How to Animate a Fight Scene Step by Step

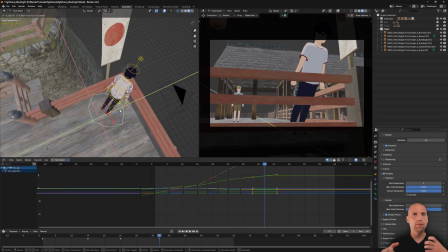4:09 You might be filling in some of the ideas and how that action takes place,
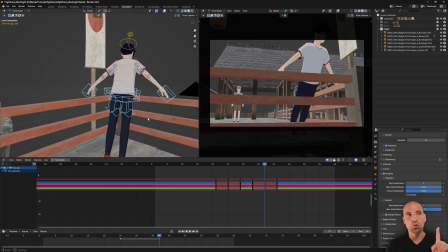4:13 but the idea is provided in the form of a storyboard or a script, or a director pitching an idea to you.
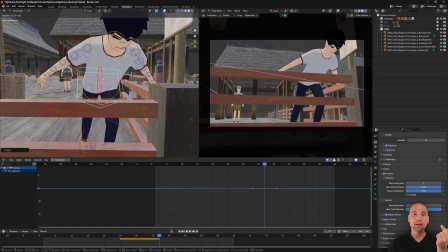4:20 So you know what the beginning is and you know what the end is. Sometimes the middle is unclear.
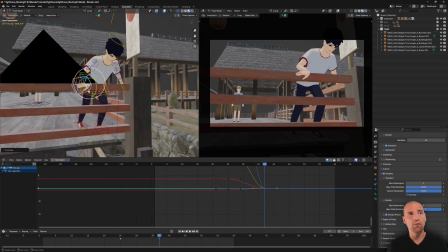4:26 When you're doing personal work, oftentimes I find that I don't know what the ending is.
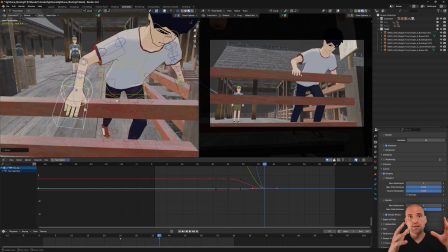4:31 And this is that case.
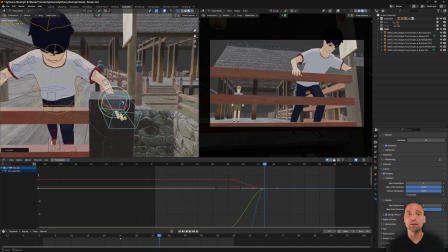4:33 So that's why the environment plays a role and the types of character rigs you have loaded in plays a role, because that all feeds into the idea.
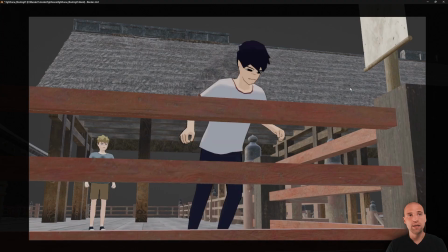4:41 And when I work this way, everything is linear.
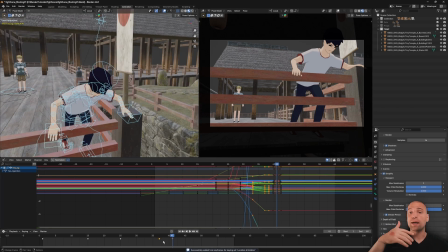4:45 I come up with the initial idea, well, maybe the character can push this character and that's how the fight happens. After that, everything goes linearly forward.
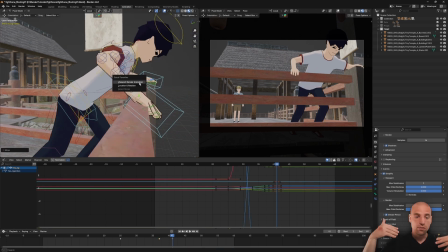4:54 And this idea feeds into this idea, which then sparks a new idea.
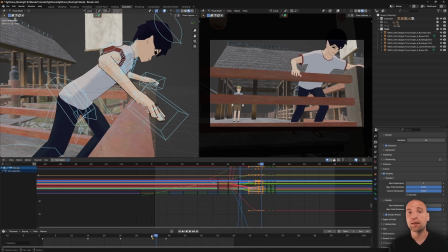5:00 And so I lean into that straight ahead workflow.
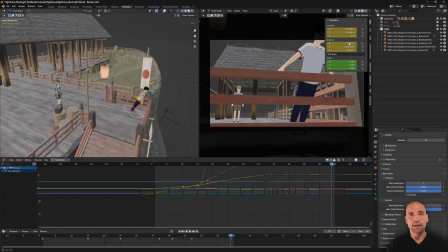5:05 Awesome. So I'm just posing out this character in the white shirt here, catching himself on the rail after the push, and then turning him.
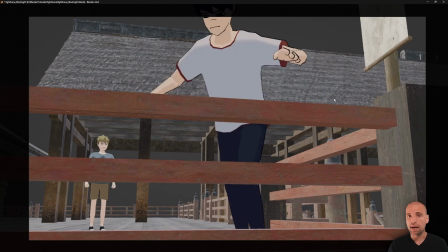5:14 So I'm keeping my blocking of the idea and the action rough, just to make sure it's all working.
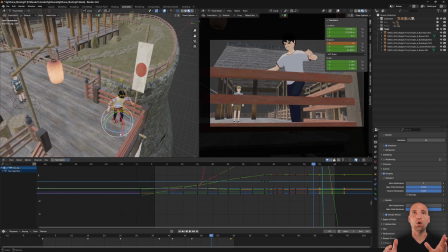5:21 Is it clear? Is it entertaining? And if those are yeses, then I know I can continue. And if there's something in there that's not clear or that's boring, I can fix it in this blocking stage.
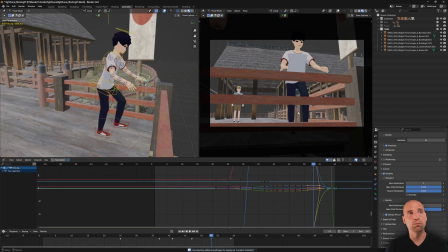5:34 So I'm working on this turn, and this turn here in this second shot's important because it's going to motivate the cut into the third shot.
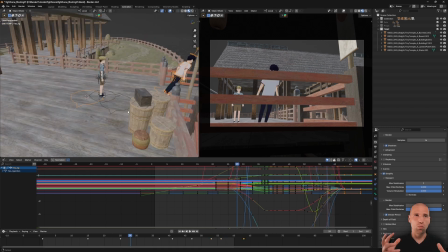5:42 I don't want to cut without a reason, and the reason is that big turn.
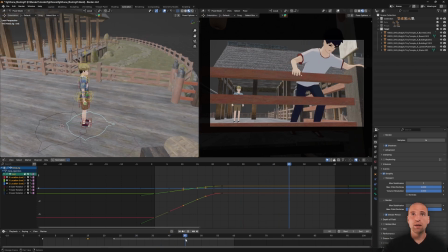5:47 So here the character caught himself. I did a small overshoot. He's going to lift himself and turn, and that's when the cut's going to happen.
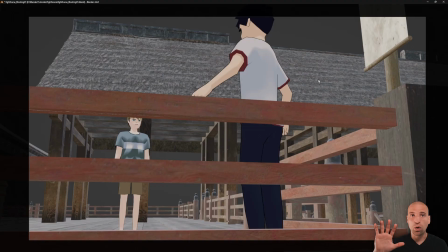5:55 I'm just blocking in now the character in the blue shirt, continuing to walk forward after the push and engage that character in the white shirt.
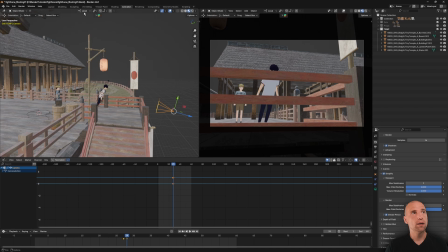6:03 I'm going back to the camera here, and I'm going to add a camera move.
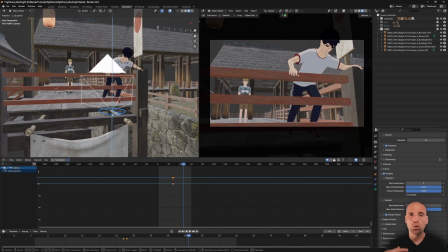6:08 So what happens in this choreography, there's always a back and forth.
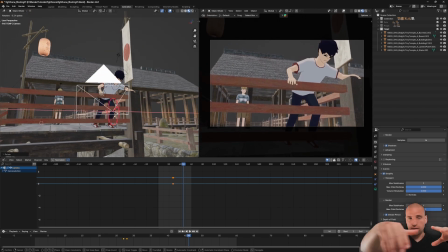6:14 It starts with the staging area. Where is this taking place?
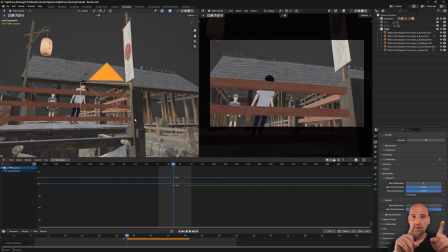6:20 Then it starts with some action. Then it starts with filming that action.
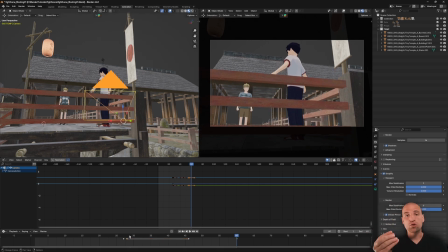6:24 And then you're refining the action, which then you refine your composition, your camera framing.
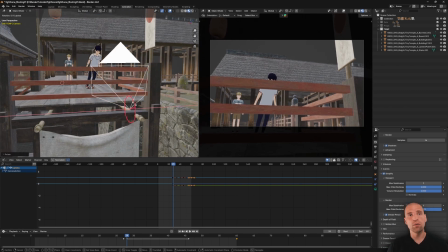6:32 So here, now that I've moved the character in the blue,
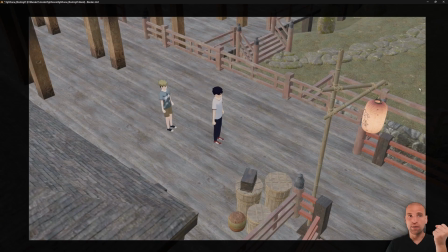6:36 I'm going back to frame 1 of that second shot, and then the last frame of that second shot,
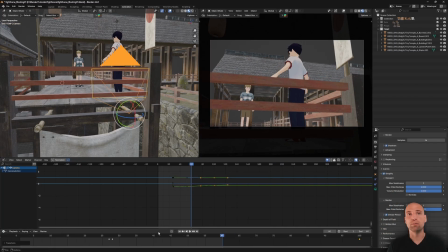6:42 and adding a camera move to make sure I keep that character in the blue shirt framed between those wooden rails. So that's all I'm doing here, but I'm working within that initial framing, but refining it with a camera move.
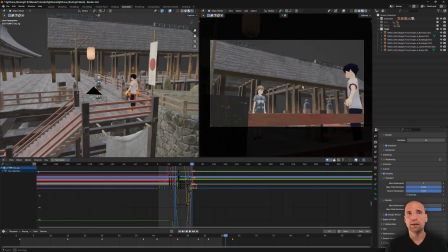6:58 Awesome. And now I've keyed one frame.
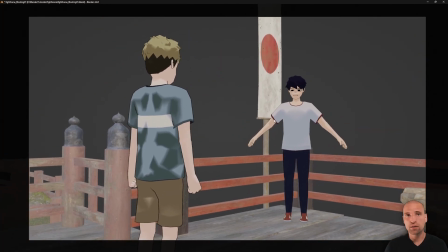7:01 The very next frame here, I go into my third shot, framing it, and it's a pretty big over the shoulder.
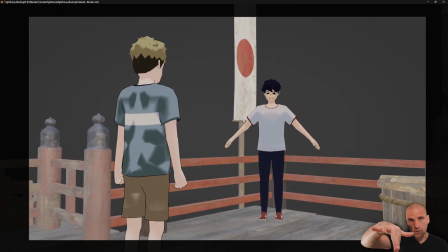7:08 And I'm going to have that character in the white shirt finish that turn to hook up that action.
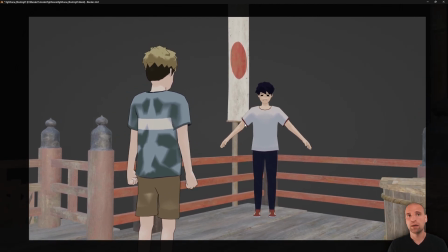7:13 But this is how I frame freely for different shots here.
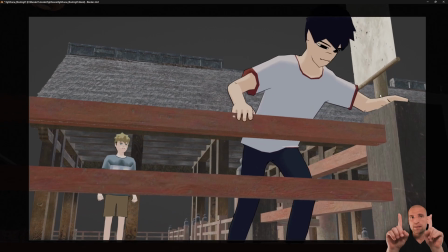7:18 One thing to note about that third shot, that framing, is that gap between the two characters, that negative space to me is important.
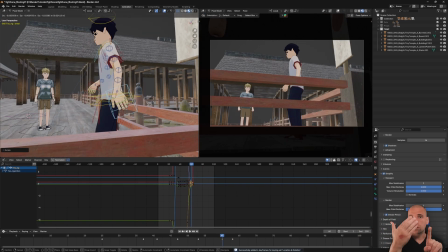7:25 So as the character in the white shirt rushes forward, that negative gap is going to close.
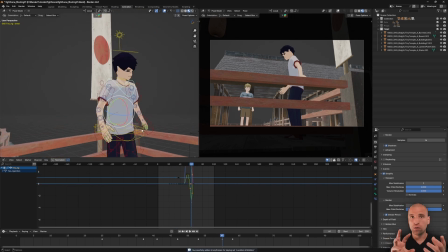7:32 Here, I'm going back to that turn at the end of the second shot,
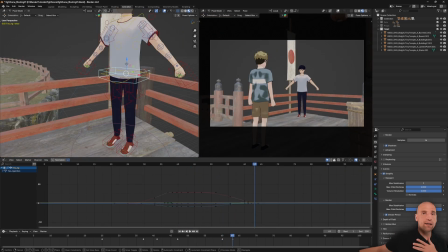7:38 just making that turn, adding a little drag into my posing.
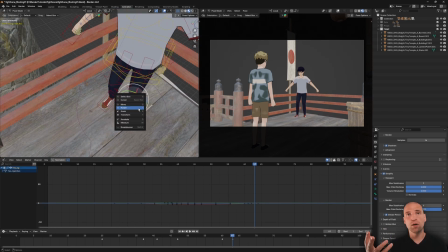7:42 And then here in the beginning of the third shot, I'm now working on what that pose is going to look like.
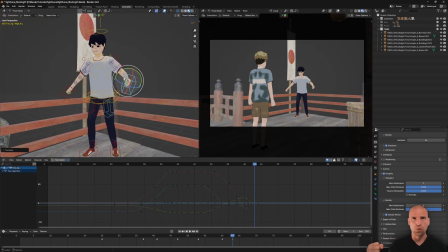7:49 After the turn, what does that pose look like for the character in the white shirt? I want it to be pretty mad, pretty aggressive.
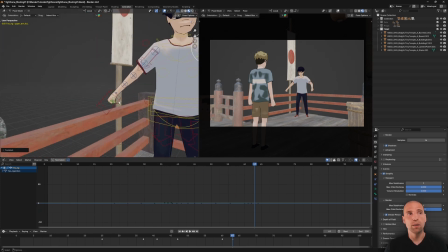7:55 And so I'm just blocking that pose by moving all the controls I think I need.
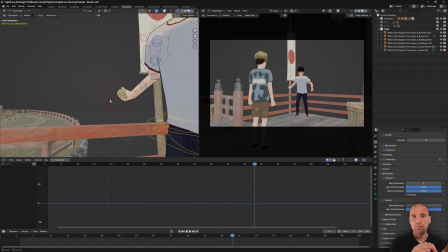8:01 I'm not too worried about cleanliness. I'm more worried about idea and speed and how one pose relates to the other.
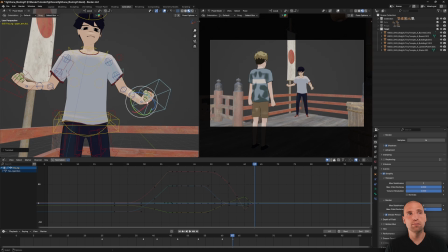8:10 But overall, it's about clarity and it's about moving quickly.
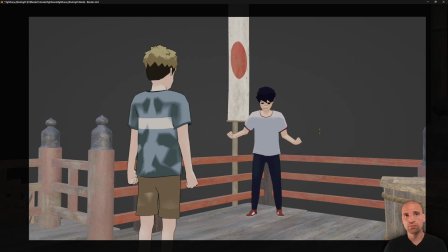8:16 So here we go.
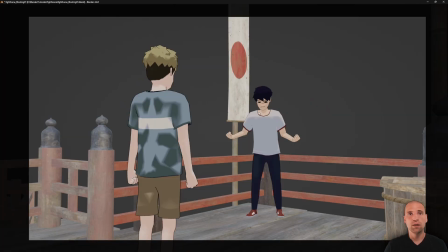8:18 I'm just posing that character, moving controls, and worrying about eyeline direction as well.
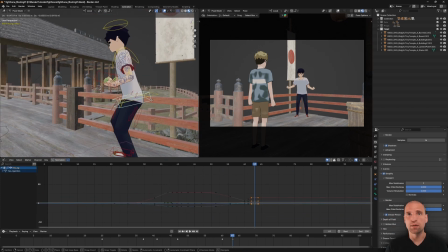8:26 But like I said, the idea to me is important. So that pose is selling an idea.
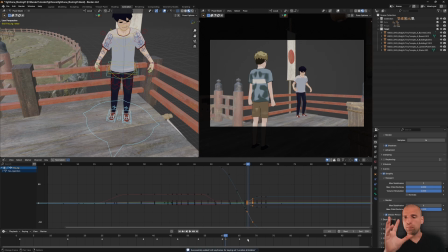8:32 Okay. Once I have that pose I'm getting into, then I go back to that cut point.
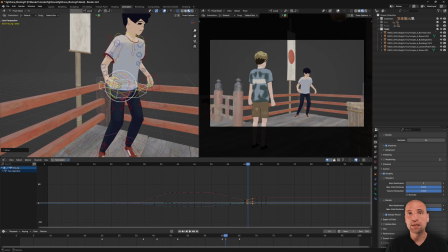8:40 And so here it's at frame 60 and 61 between shot 2 and shot 3.
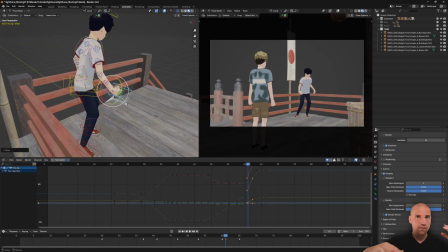8:45 So 60, I finish the turn, half the turn.
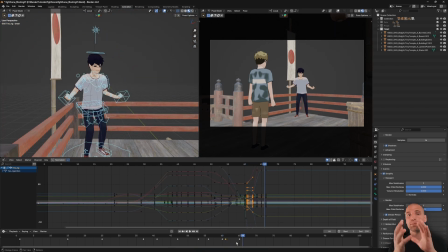8:49 61, I go back and I can reset part of the turn to make it look good from this angle. And that's okay. No one knows. But I'm just working now on this turn from this angle here.
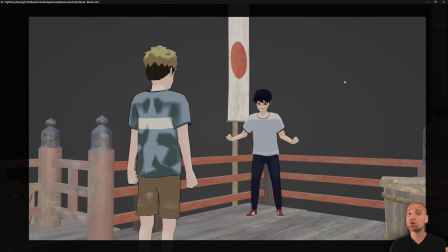9:03 And then I test the work. And so now we have 3 shots in this first initial blocking stage.
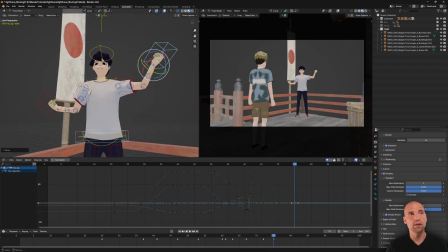9:11 Awesome. And this character in the white shirt now, he's getting ready to yell.
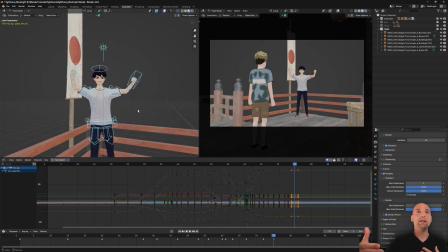9:16 And then this is kind of a pre-anticipation. You can see he's getting up there.
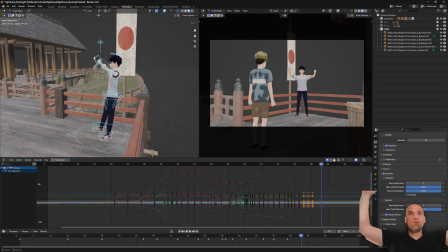9:22 He's about to lose it.
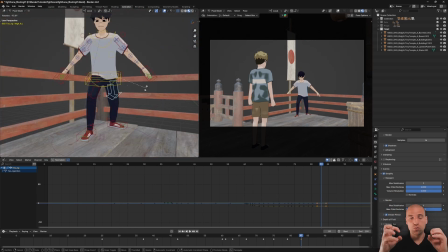9:23 Then he's going to go down into this, and that's the true anticipation pose where all that energy stored, and then he's going to rush the character in the blue shirt.
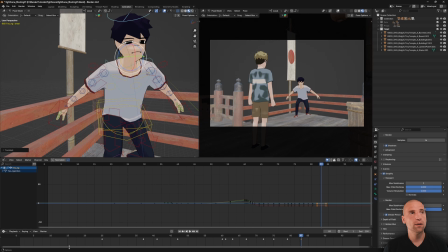9:32 So that's what I'm doing here. He's getting down low, and I'm just posing that idea, getting those hands up,
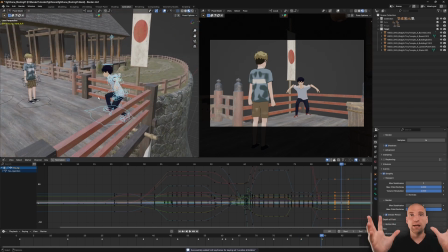9:39 making those shapes and that negative space, just the overall body, making it read from this angle.
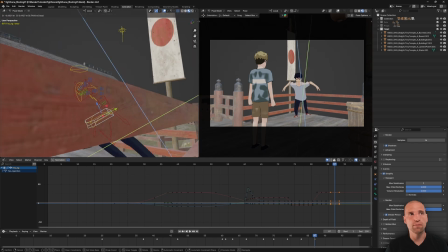9:46 Not worried too much about detail yet. We're not at that stage. It's all about ideas.
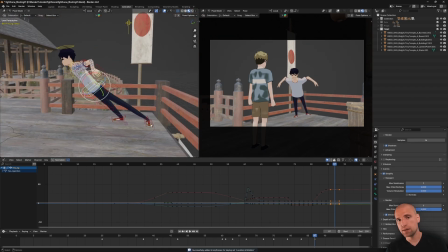9:51 And so you can see here in this blocking portion that I
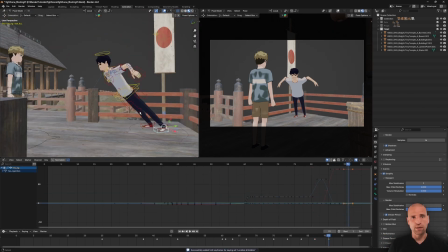9:58 I was at frame, what is that?
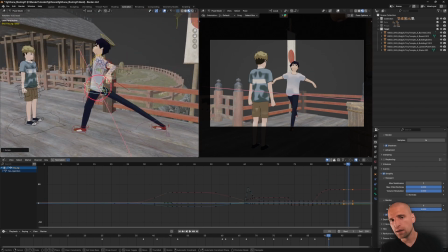10:01 71, 75, 79, 83, 87, 91.
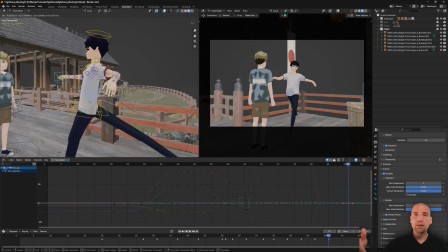10:07 Here, I'm always on 4. So my timing is consistent and I don't have to worry about that.
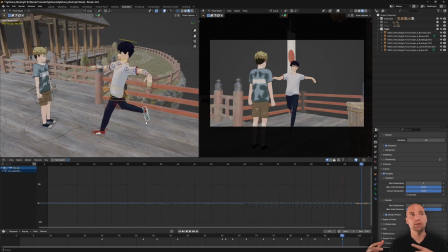10:13 And I'm just going ahead, straight ahead, blocking what the character in the white shirt looks like when he rushes forward.
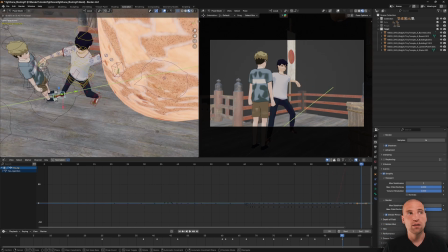10:21 That's all I'm doing here. And again, the detail is not there. It's not important.
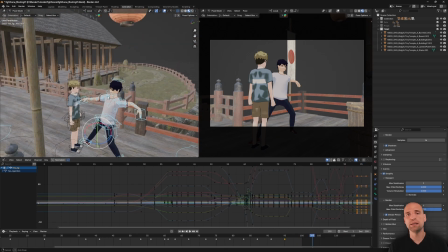10:26 The idea is important, but not the detail of the pose. I know I can go back, clean the poses up.
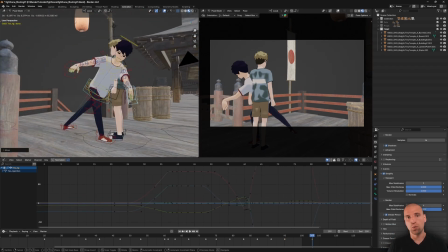10:32 So here I'm getting ready to strike. I'm going, in this case, 8 frames between those two extreme poses,
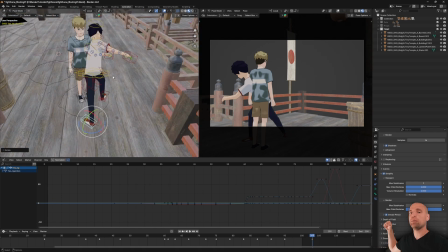10:39 just before the windup, or that is the windup pose, and then the aftermath of the pose of the punch.
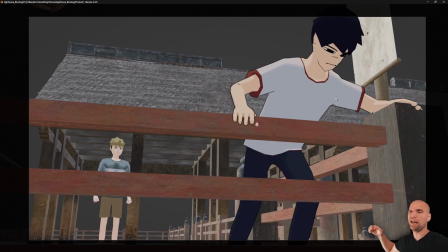10:45 And then I'll go back and delay and add some drag as the fist comes through.
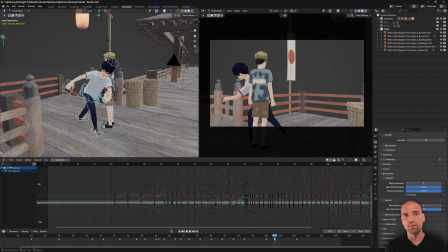10:52 But you can see how this blocking for me takes place.
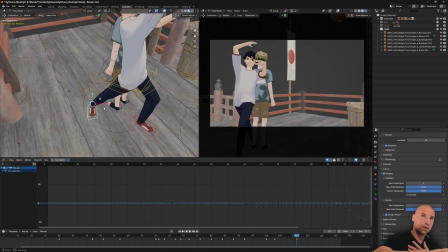10:58 So I finished that right hand cross, or in this case, the character is the left hand cross,
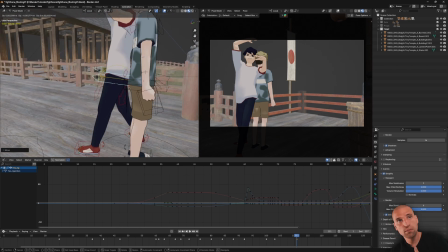11:04 and then continuing that momentum, I'm like, okay, what can happen?
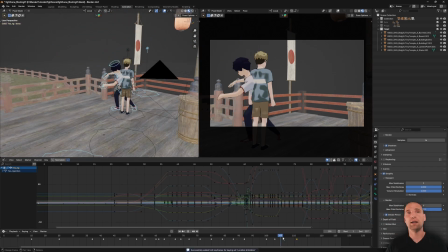11:08 Maybe an uppercut happens here. And because of the momentum of the character in the white shirt
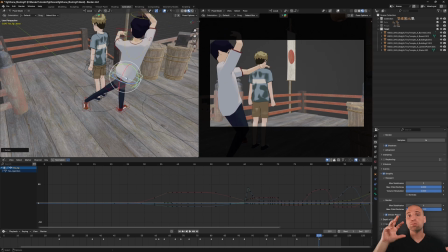11:15 pushing forward, I'm just blocking, I'm continuing that movement forward.
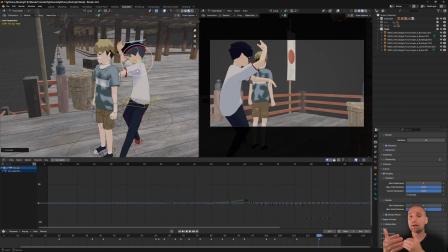11:20 I'm not worried about the character in the blue. I know I can animate him to react to the character in the white.
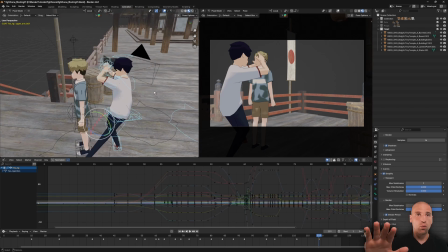11:26 So I'm just continuing with that character in the white shirt here, pushing him forward, and then I'll also update the camera framing.
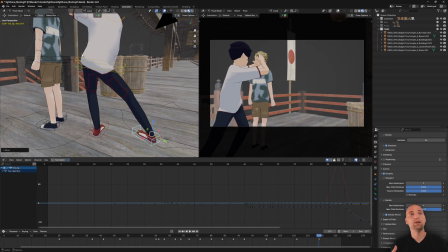11:35 But what's important here is that movement forward.
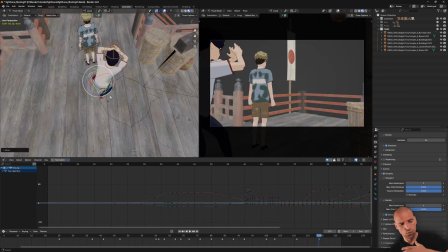11:37 So I did the left hand cross, right hand uppercut, and then, okay, well, what could happen next?
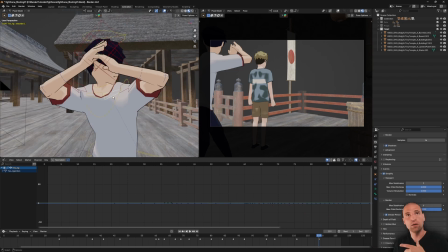11:44 Maybe that body can turn. And as I'm animating, I'm standing right here, and I'm just throwing some punches and seeing how my body wants to turn and move.
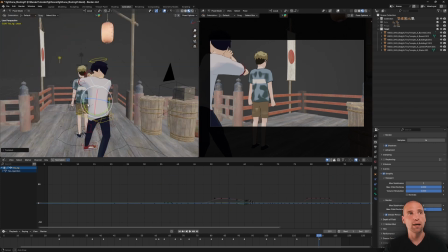11:53 And so then I go ahead and block that idea into that character as well.
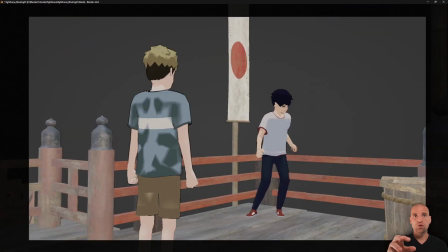11:59 So there's 3 or 4 attacks that character in the white shirt throws on the character in the blue shirt, and they're just fluid.
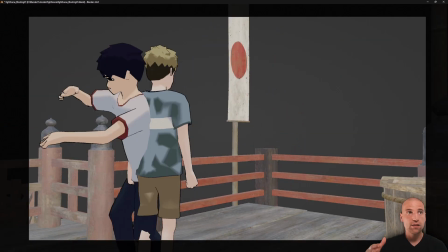12:06 Knowing that that's how I want to approach this fight scene, at least for this one shot,
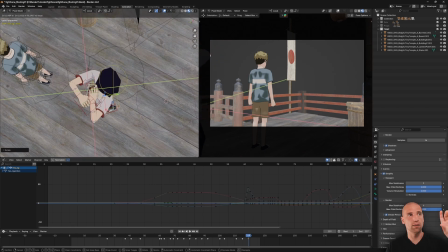12:14 right away I knew that I'll just have the character in the blue shirt react.